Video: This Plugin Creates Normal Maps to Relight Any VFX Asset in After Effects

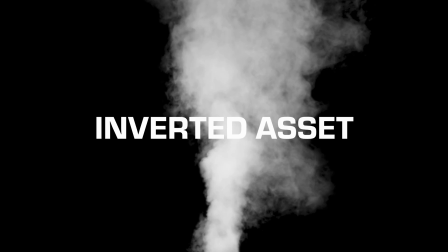4:06 So essentially what we need to do is invert it so that now we have a white asset on a black background.
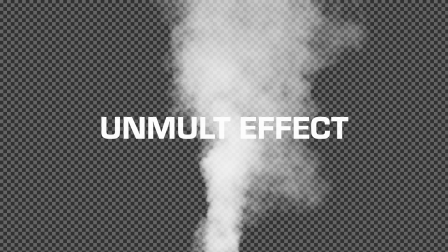4:11 The unmult effect will remove that black background and retain our original smoke.
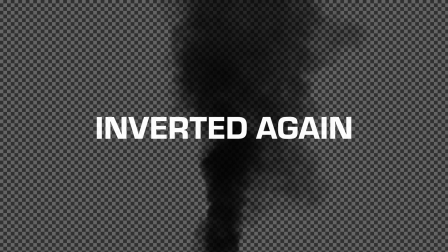4:16 And then we're going to invert it again to turn all of the white smoke into black smoke.
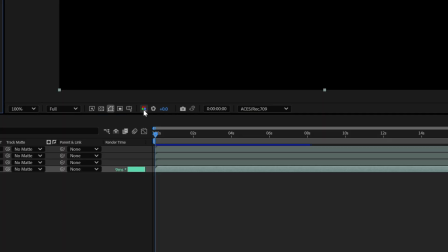4:21 Let's go ahead and change our viewer from RGB to alpha so we can see what we're doing next.
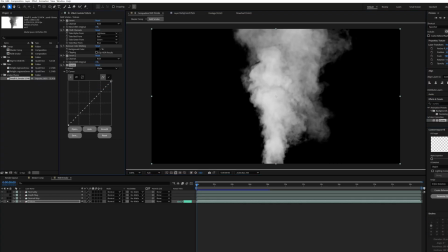4:25 We're gonna add a curves effect and we're gonna adjust the alpha just like we did with the depth map. until we start to see white clipping areas. And then we're gonna add a tint effect to ensure that it is grayscale.
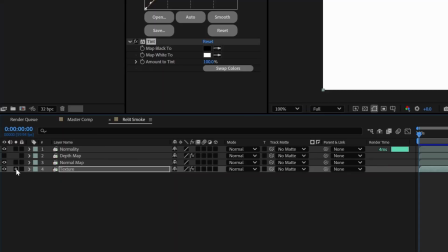4:36 Let's switch our view back to RGB view, and then we're going to pre-compose the normal map layer.
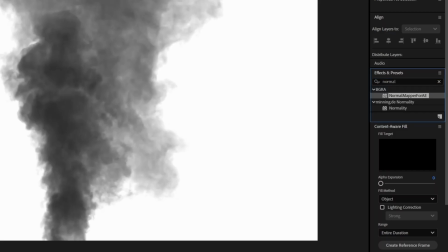4:42 We're gonna select leave all attributes, and then once inside of that pre-comp, we're gonna apply our normal mapper for AE plugin to that smoke layer.
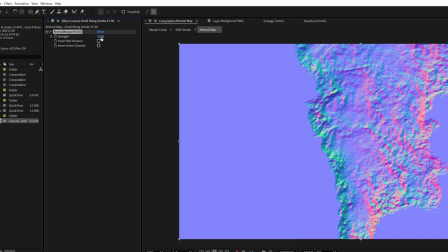4:50 There are a few options in here. One of them is strength. Basically what this does is it allows us to increase the strength of the normal map depending on how solid or opaque our asset is. Since we're wanting to get that solid smoke plume effect, we're going to go ahead and bring our strength up to 100.
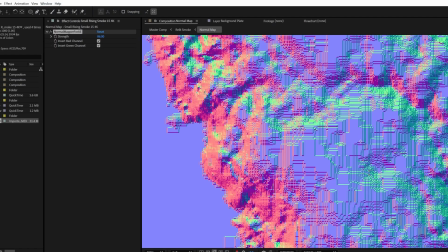5:07 With the nature of this plugin, we are getting a little bit of artifacting. To fix this, we're gonna add a fast box blur.
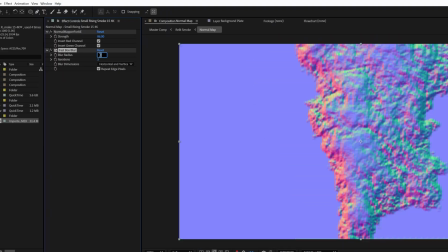5:15 It doesn't need to be much, it just needs to be enough that we get rid of the artifacting while retaining most of that detail. Somewhere around 1.2 to 1.5 works really well with a 2K asset.
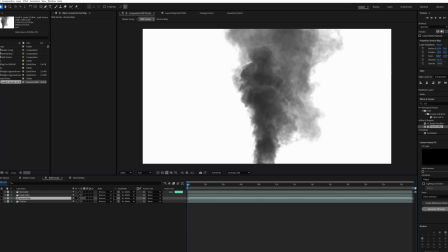5:27 Next, let's go back to our relit smoke pre-comp, and then we're gonna go to the normality layer.
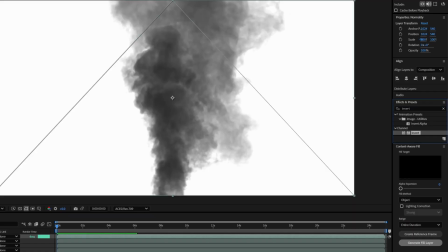5:32 We need to remove the background from this, so we're going to apply an invert effect and then an unmult effect.
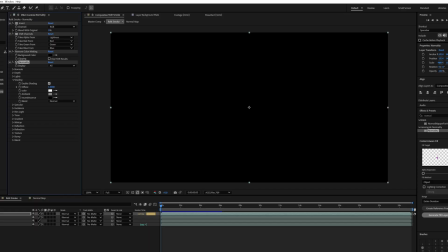5:38 And then we're going to add normality. At first, it looks really lame because there's nothing to see. But the next step is where we really start to see just how cool all of this really is. The first thing we're going to do is create a light.
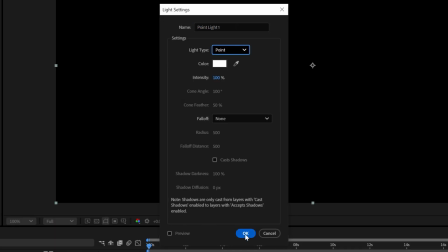5:52 I personally find that point lights work best for this kind of situation, but really any type of light will work just fine. I recommend that you set the light to white because this gives us more options in the main composition to composite it exactly how we need it to be. I'm going to go ahead and set my normality layer to 3D. This isn't required, but it does give you different results. Making it 3D has a better light fall off, and for me it also seems to really improve the placement of the light relative to the asset itself. The normality plugin doesn't recommend that you use 3D because it doesn't want that fall off, but we do.
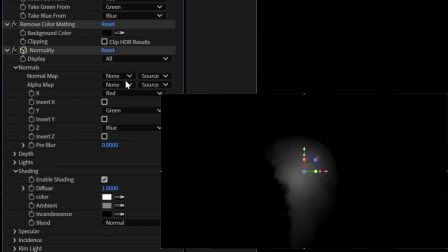6:28 Now within normality, let's assign our normal map to our normal map pre-comp.
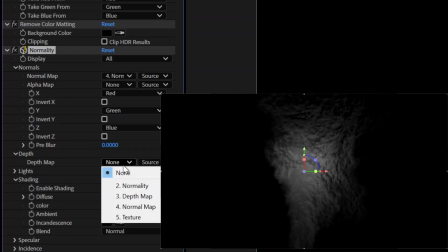6:32 We're also going to assign our depth map to our depth map layer. Make sure that effects and masks is selected. I'm going to go ahead and invert the depth map so that we don't have a bright hot spot in the middle of our smoke.
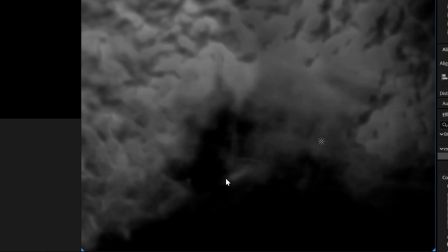6:45 This also helps to illuminate the regions of the smoke better that are thinner smoke and would appear brighter because of the way that light interacts with the smoke particles.
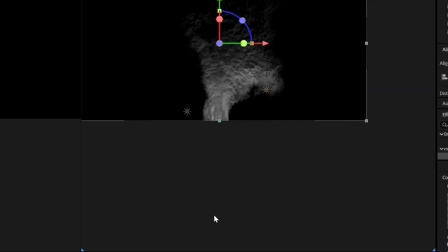6:54 The thinner the smoke, the brighter the smoke. So inverting the depth map will really help with that here.
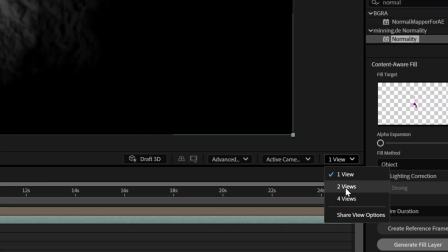7:00 Now let's go down here to the bottom right and change it from one view to two views.
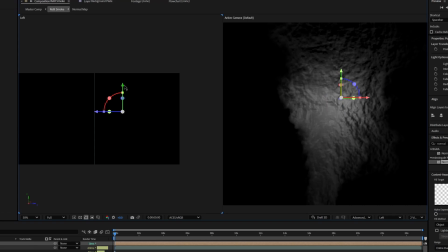7:04 This is just going to help us position our lights better and see exactly what we're doing. Let's go ahead and finalize the positioning of where we want our light to be.
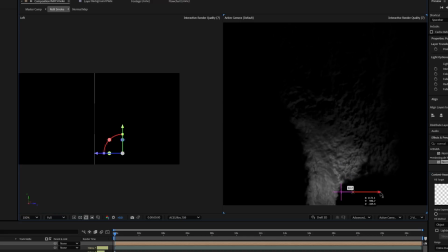7:12 But since fire is three-dimensional and wide, we don't want to just work with one light.
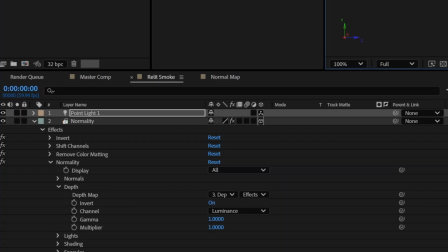7:17 We want to have this light coming in from multiple directions. So we're going to actually duplicate this light and move it over to the other side of our smoke.
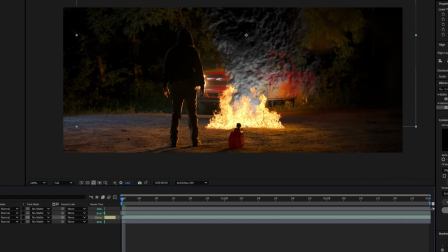7:25 Let's go take a look at it back in our main comp, and it's already looking really good. But let's keep going. The movement of fire is very dynamic, so we want both of these lights to move randomly in a way that feels organic. To do this, we're going to separate the dimensions of the position.
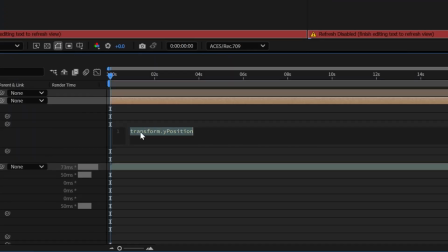7:41 Next, we'll alt-click on the stopwatch beside position Y, and we're going to enter the expression wiggle parentheses 3 comma 60. What this expression does is it randomly moves our light up and down by 60 pixels in either direction 3 times a second. We're gonna also add a similar expression to our Z position.
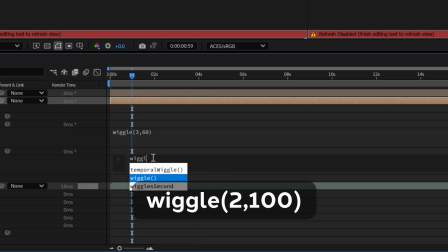8:01 Alt click on that stopwatch beside your Z position and type in wiggle parentheses 2 comma 100.
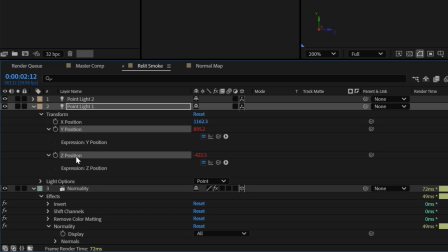8:08 Let's go ahead and select both our Y and our Z position, copy those, and just paste them onto our other light source.